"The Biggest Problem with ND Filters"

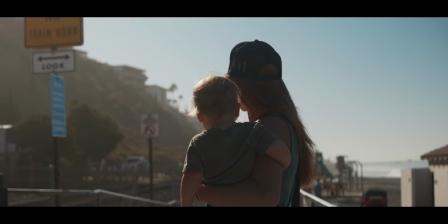ND filters are one of the most common accessories that creators use to get the cinematic look.
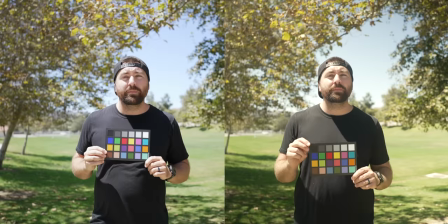However, there is a major problem with ND filters because if you get bad quality filters, well, you'll see a color shift in your footage.
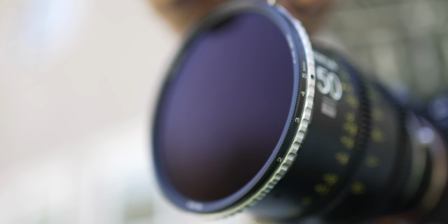So in this video, we're gonna dig into this problem and I wanna show you what to look out for when you're getting ND filters for your camera.
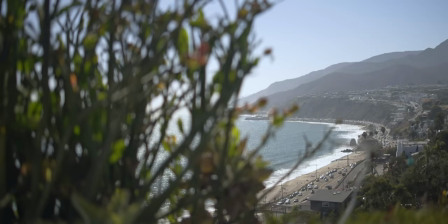Now, I wanna say a special thanks to Nisi for sponsoring this video and I'll talk about their true color filters later on in this video.
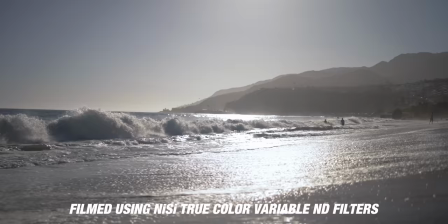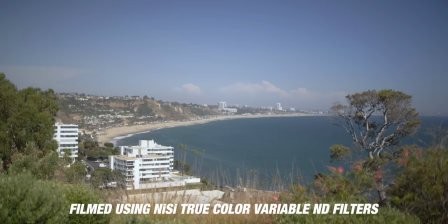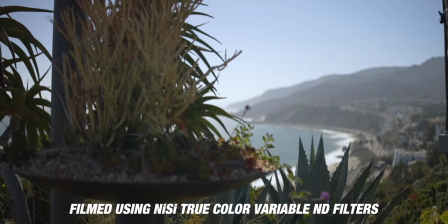Now, using a color checker chart like this really lets you see the difference in colors.
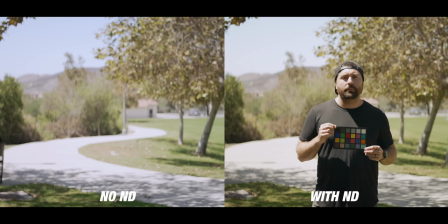And I think it's a good idea just for creators to have one of these on hand to test out if
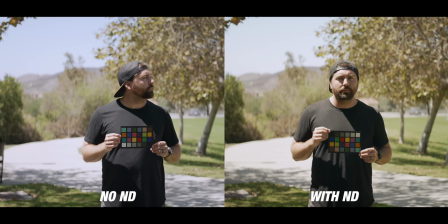there is differences between filters you're using or lenses or anything else that might be affecting the color of your footage.
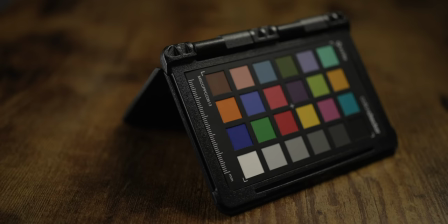These are super cheap and they even make a smaller one that can just fit in your bag to take with you anywhere. But let's have a discussion about why you need ND filters because there's a common misconception about what Indy's purpose is. And the best way to think about what Indy does for your camera, sunglasses. Essentially, you're just putting sunglasses on the front of your lens.
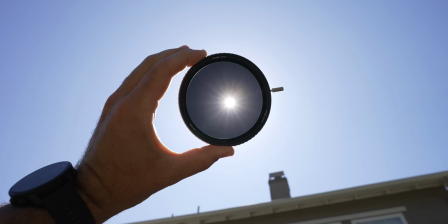But what's the purpose of that? Well, if you want to get cinematic looking footage, you want to shoot at a shutter speed that's doubled out of your frame rate. And when you do that, you're letting up ton of light into your sensor. So you're going to have to bring down the brightness to get the proper exposure.
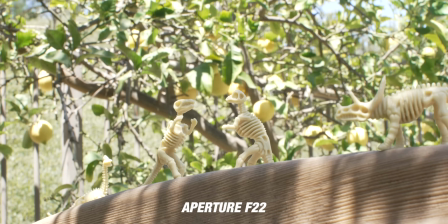Now you can close down your iris, but the issue with that is you're now gonna have a ton of depth of field.
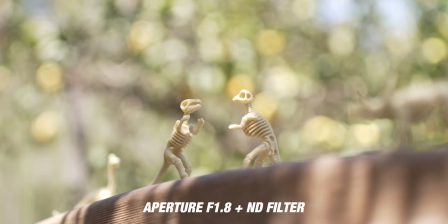You're gonna be able to see a lot in the distance. And oftentimes when you're trying to get that cinematic look, you wanna have shallow depth of field. You wanna have things razor thin. Right now I'm shooting at a 1.8, so the background's blurred.
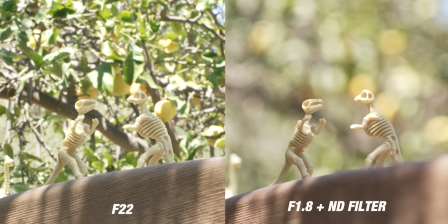And that look of having blurriness in the background is what a lot of creators want in their footage. So to be able to do that, you have to open up your aperture. Now, the only other thing that you can do internally in your camera is change your ISO. And even if you bring that down to the lowest ISO that you have possible, you're still gonna have a super bright image. And that's where ND filters come in. So ND filters, sunglasses in front of your camera, and they bring down your exposure. So right now I have the Nisi ND filter on my lens, and that's allowing me to get a good exposure sitting here in direct sunlight with my shutter speed at 160th because I'm shooting at 30 frames per second. My aperture's at a 1.8 and my ISO is at 400. Now, if you're shooting in S-Log or another log format, you'll wanna shoot at the base ISO and you won't wanna shift from that base because the base ISO is where you're gonna get the most dynamic range and the best noise performance. So you're really stuck to one or two ISOs when you're working in log footage. So this is why ND filters become so vital because if you're not using an ND filter and you wanna just crank up your shutter speed,
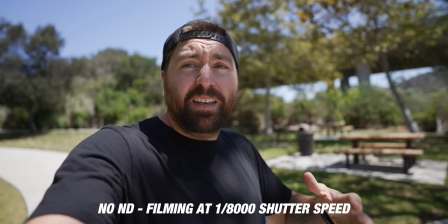well, you're gonna get this really jittery look. So I've just taken off the filter. I'm shooting at 1 8,000th of a second.
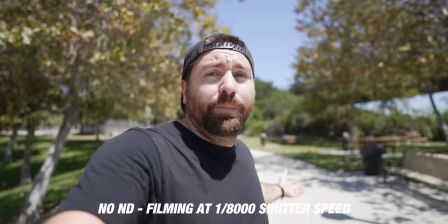It's crazy high shutter speed, but this is what you're gonna have to do if you're filming in bright sunlight like this and you still want the blurry background.
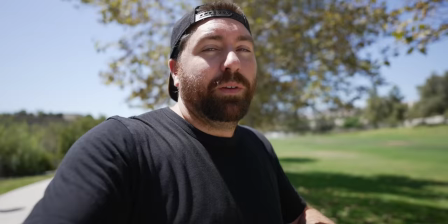And so you could see as I move around, it feels jittery. Like to me, this is distracting.
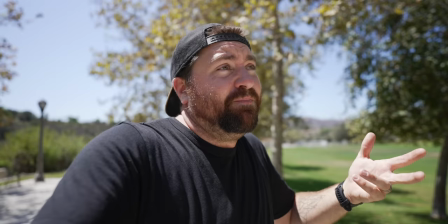And even here on YouTube, when I see a video that's shot with a super high shutter speed, it just, it becomes a distraction because it just looks like the creator doesn't necessarily know what they're doing with their camera.
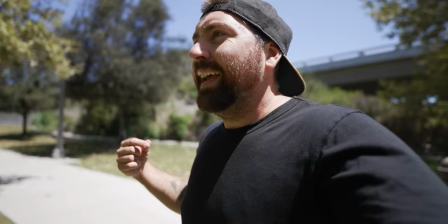And they're just turning on the auto settings and just letting the shutter speed ride.
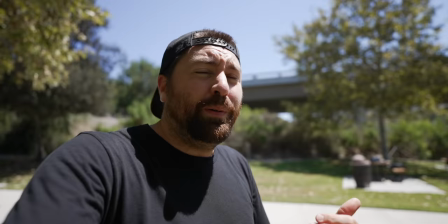As you get better, and if you want to have better looking footage, well, you wanna bring down your shutter speed.
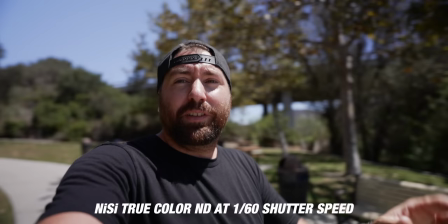All right, so now I've added back on my veritable ND filter and I'm shooting at 1 60th of a second.
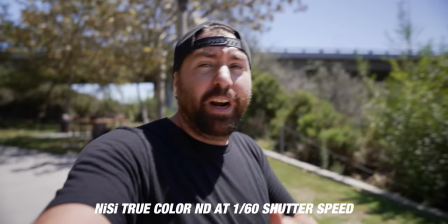And the reason that you wanna shoot at double that of your frame rate is because you're gonna get motion blur.
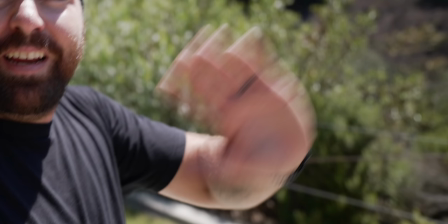So when I freeze this frame right here, you'll see that my hand is blurred. That is motion blur. And when you shoot at double that of your frame rate, well, you're getting the proper motion blur that is natural to the human eye. And so it just feels a lot more natural and it doesn't become as distracting. And I know there's some of you out there that are gonna say, well, it doesn't matter here on YouTube. And yes, here on YouTube, you could get away with having high shutter speed, but as soon as you start doing client work, You start making videos for someone else. Well, you definitely don't want to have a high shutter speed because it just makes you look like you don't know what you're doing. So you want to make sure that you always have the best looking footage. And if you're watching this video, that means you actually care about getting better looking footage. So you always want to strive to shoot in the cinematic style where you're shooting at double that of your frame rate so that you can get some motion blur in your shot and make it feel a little more cinematic now as i was saying earlier as soon as you put something in front of your lens well you could create an issue so ideally you want to have an nd filter that's not going to create a color cast on the footage
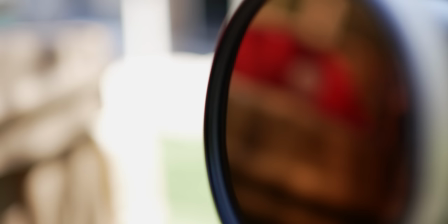so right now i'm using the nisi variable nd and these filters
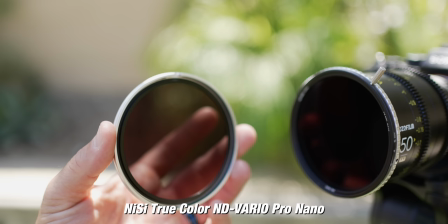were designed to not have any sort of color cast on your footage. Now there's two options available. There is a one to five stop or a five to nine.
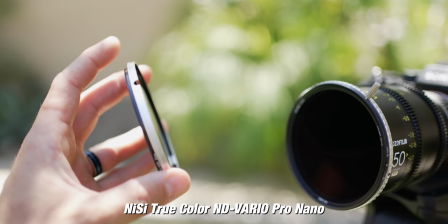And the cool thing about Nisi's system is that the five to nine is actually a four stop ND that clips on front.
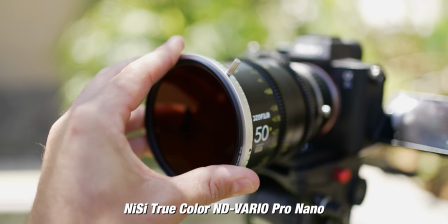So it converts the one to five to a five to nine. So you never have to deal with screwing on or off that original one to five filter.
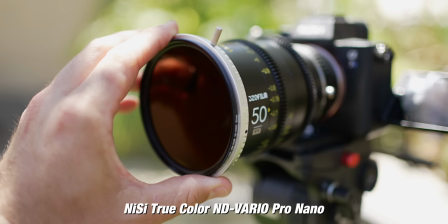Now this filter uses hard stops. So you're never gonna push it past five stops or below one stop.
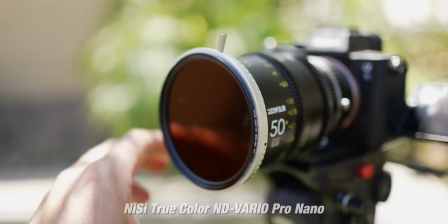The issue is on other filters that don't have these hard stops is you could push it too far and it's gonna cause issues with your image and you'll see this kind of X pattern across the lens.
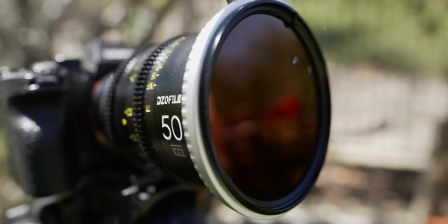Now there's a nano coating on these lenses for better performance when you're outdoor and on adventures.
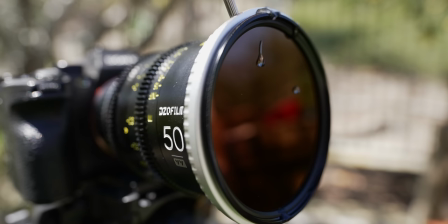So if this lens gets splashed, the water's just gonna run right off and you're not gonna have issues.
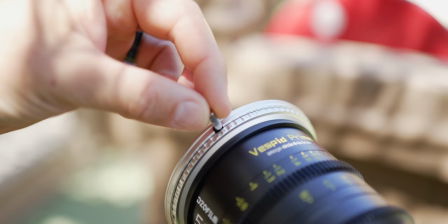And this is super important to me because I'm out shooting outdoors all the time and there is times where my lens does end up getting wet.
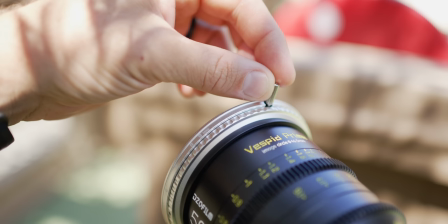And one thing that's different about these Indy filters is you have this additional lever that can be removed.
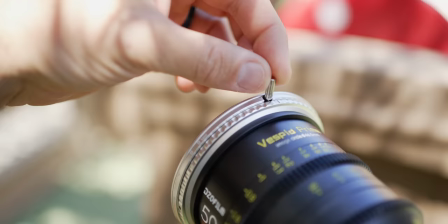So when you have it on your camera, it makes it super easy to adjust your ND without having to put your fingers anywhere near the glass. And a big thing for vloggers is that these are vignette-free up to 16 millimeters. Oftentimes, we'll use a 16 to 35 to shoot our vlogs. And so even when you're stopped down to five stops or nine stops, you won't get any vignetting in the corners. And the most important part about these filters is that there's supposed to be no color shift. So now what I wanna do is go through a comparison of a bunch of different brands of ND filters and look for these color casts to see what the difference is.
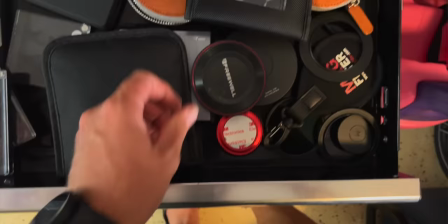Over the years, I've collected a ton of ND filters and I've definitely had issues with these color imbalances.
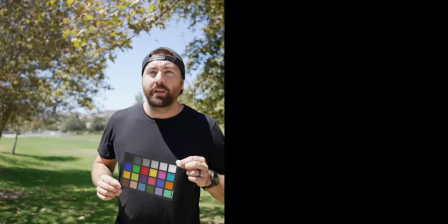So what we're gonna do is take the camera and have no filter on it and we'll go side by side and we're gonna just look at the difference between all of these.
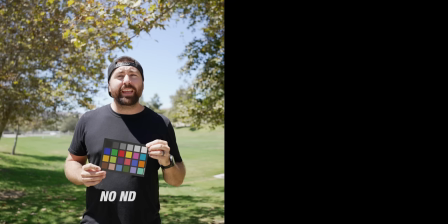So here's our control. This is shot at a higher shutter speed, but this is just without any filters on the camera, proper exposure.
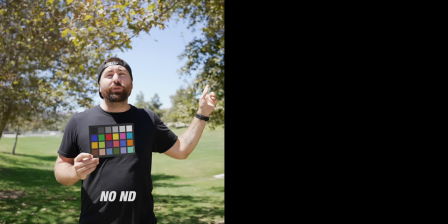So we're gonna use this color checker and just look around at the different colors of the greens in the trees,
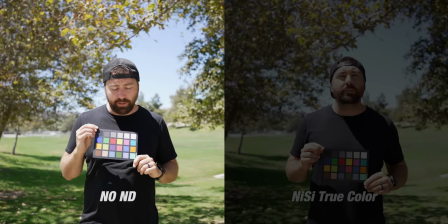the blues in the skies behind me, and skin tones. That's what you're really looking for with all these color shifts.